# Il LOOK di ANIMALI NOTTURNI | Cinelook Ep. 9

Quello che era l'intento era di raffigurare quello che Susan immagina mentre sta leggendo il romanzo, è un po' come se ci trovassimo all'interno di un film nel film.
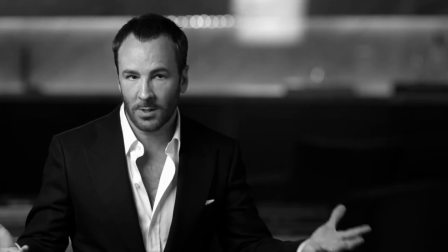4:13 La fotografia si è sviluppata in tre diversi livelli narrativi, il primo quello del mondo di Susan ambientato a Los Angeles, il secondo quello del deserto con Edward come protagonista e infine il terzo dove abbiamo i momenti diciamo di flashback sempre di Susan la protagonista. Quindi vediamo un attimo a livello di luce e colori cosa accade all'interno dei tre archi narrativi.
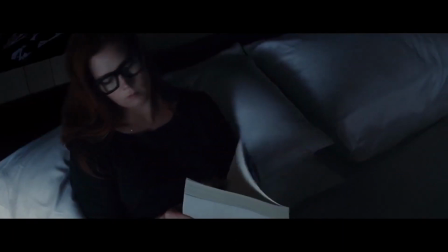4:42 Il primo il mondo di Susan come accennato all'inizio è molto freddo,
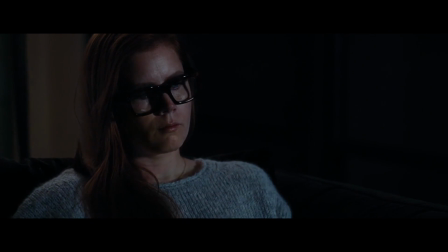4:48 distaccato, abbiamo un ambiente quasi assettico che non ci dice nulla, i colori giocano molto sul blu metallizzato.
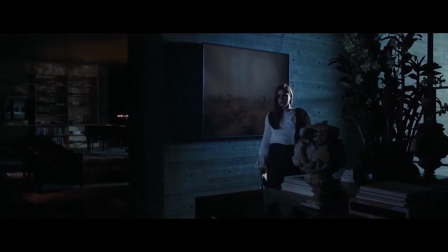4:56 Questa totale assenza del colore viene improvvisamente interrotta da un momento specifico
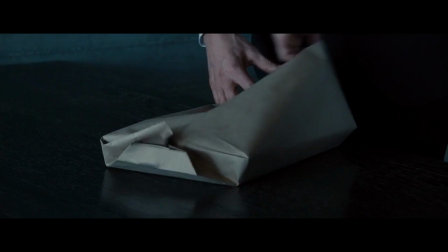5:02 e cioè quello in cui Susan riceve il pacco e lo sta aprendo.
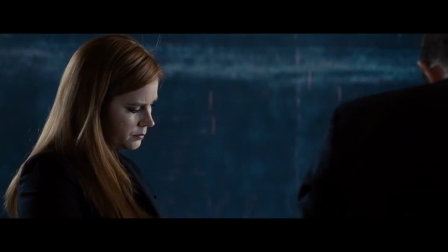5:08 Nel momento in cui lo apre si taglia il dito. Il sangue è quell'elemento che dà colore a un'atmosfera fredda e asettica e che isola il soggetto,
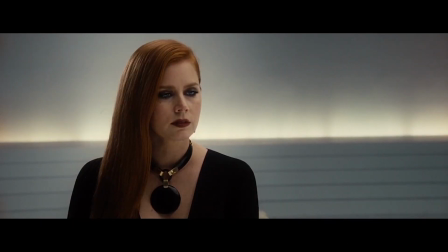5:17 un soggetto che si troverà poi a appunto leggere quello che c'è all'interno di quel pacco ed è un po' come se fosse un simbolo di sventura dato che poi la tormenterà per il resto del film. Questo isolamento inoltre è intensificato dal rapporto che ha con l'attuale marito, con lui ha una relazione che anch'essa distaccata, quasi non si parlano praticamente mai perché lui è spesso fuori per lavoro.
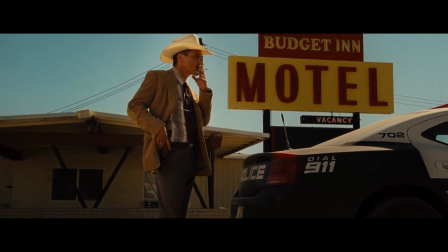5:46 Nel secondo livello narrativo, quello ambientato nel deserto del Mojave,
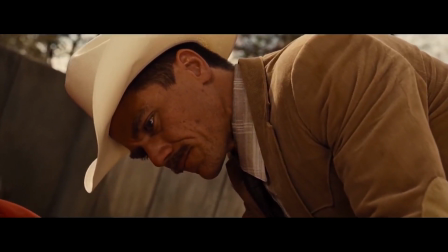5:51 le luci e i colori giocano un ruolo esattamente opposto a quello che troviamo nelle ambientazioni losangelesche.
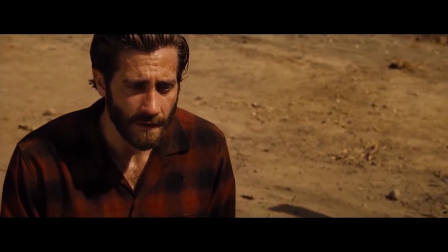5:59 Qui i colori sono molto più vividi, molto più accesi, molto più caldi,
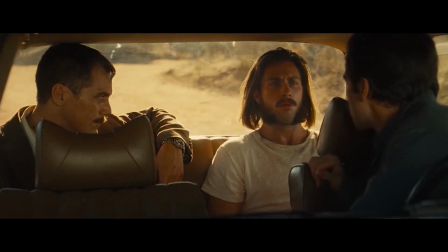6:04 si respira proprio un'atmosfera quasi soffocante.
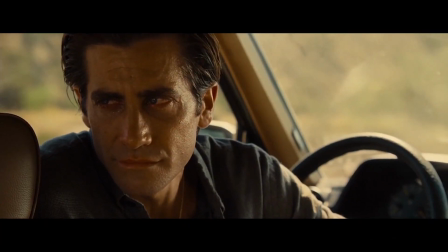6:09 C'è un momento che è ambientato invece di notte, di un inseguimento,
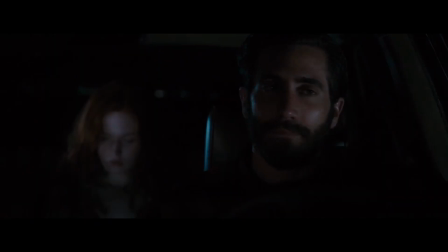6:14 ecco lì si gioca molto con delle ombre molto forti e marcate
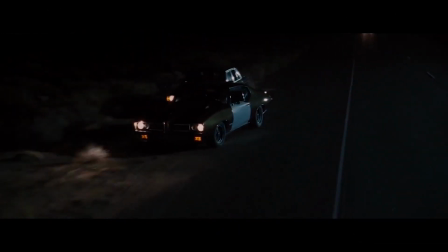6:19 come se i soggetti o comunque gli elementi che troviamo all'interno
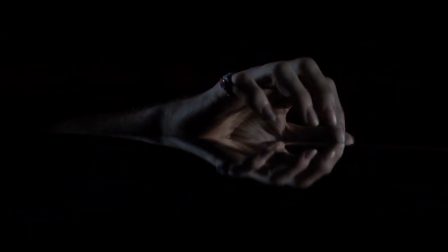6:23 del campo venissero fuori dalla penombra ed è un po' come se quasi lo spettatore o anche il
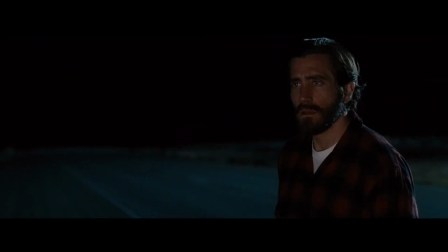6:32 protagonista stesso non capisse cosa stesse succedendo o comunque con chi ha a che fare proprio per questa illuminazione molto scarsa che è giocata tutto sulla penombra, quindi su scuri molto marcati.
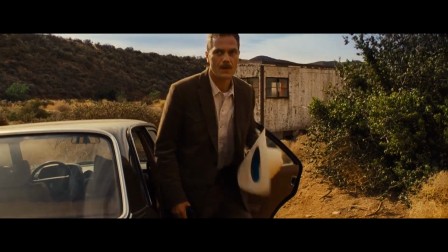6:49 E infine le luci e i colori che troviamo all'interno del terzo livello narrativo, cioè quello dedicato ai flashback nostalgici di Susan, sono molto più accesi e illuminati, anche vivaci.
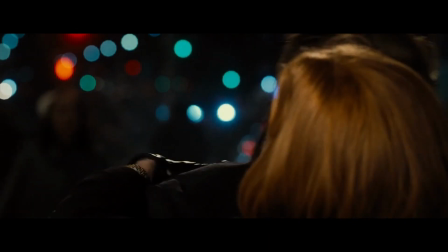7:02 Abbiamo una forte correlazione tra toni freddi e toni caldi,
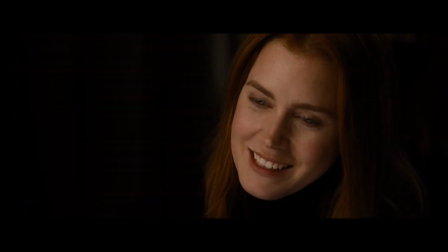7:05 un po' per trasmettere un mood gioioso e se vogliamo anche speranzoso agli occhi di Susan. Le immagini quindi sono molto più morbide per trasmettere un'atmosfera più leggera e ottimista. Parliamo inoltre di un altro elemento che arricchisce l'argomento della fotografia nel cinema che sono i movimenti di macchina. I movimenti di macchina che troviamo all'interno del mondo di Susan ambientato a Los Angeles sono quasi assenti,
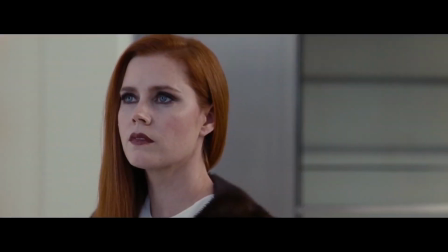7:40 le inquadrature sono prevalentemente statiche dove abbiamo un'ambientazione che incornicia la
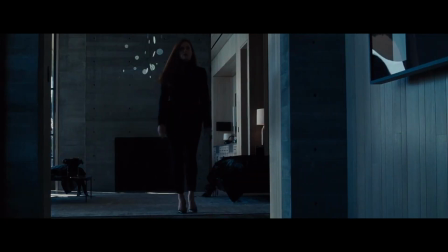7:46 protagonista all'interno di questo ambiente freddo e tutto ben organizzato ed elegante anche.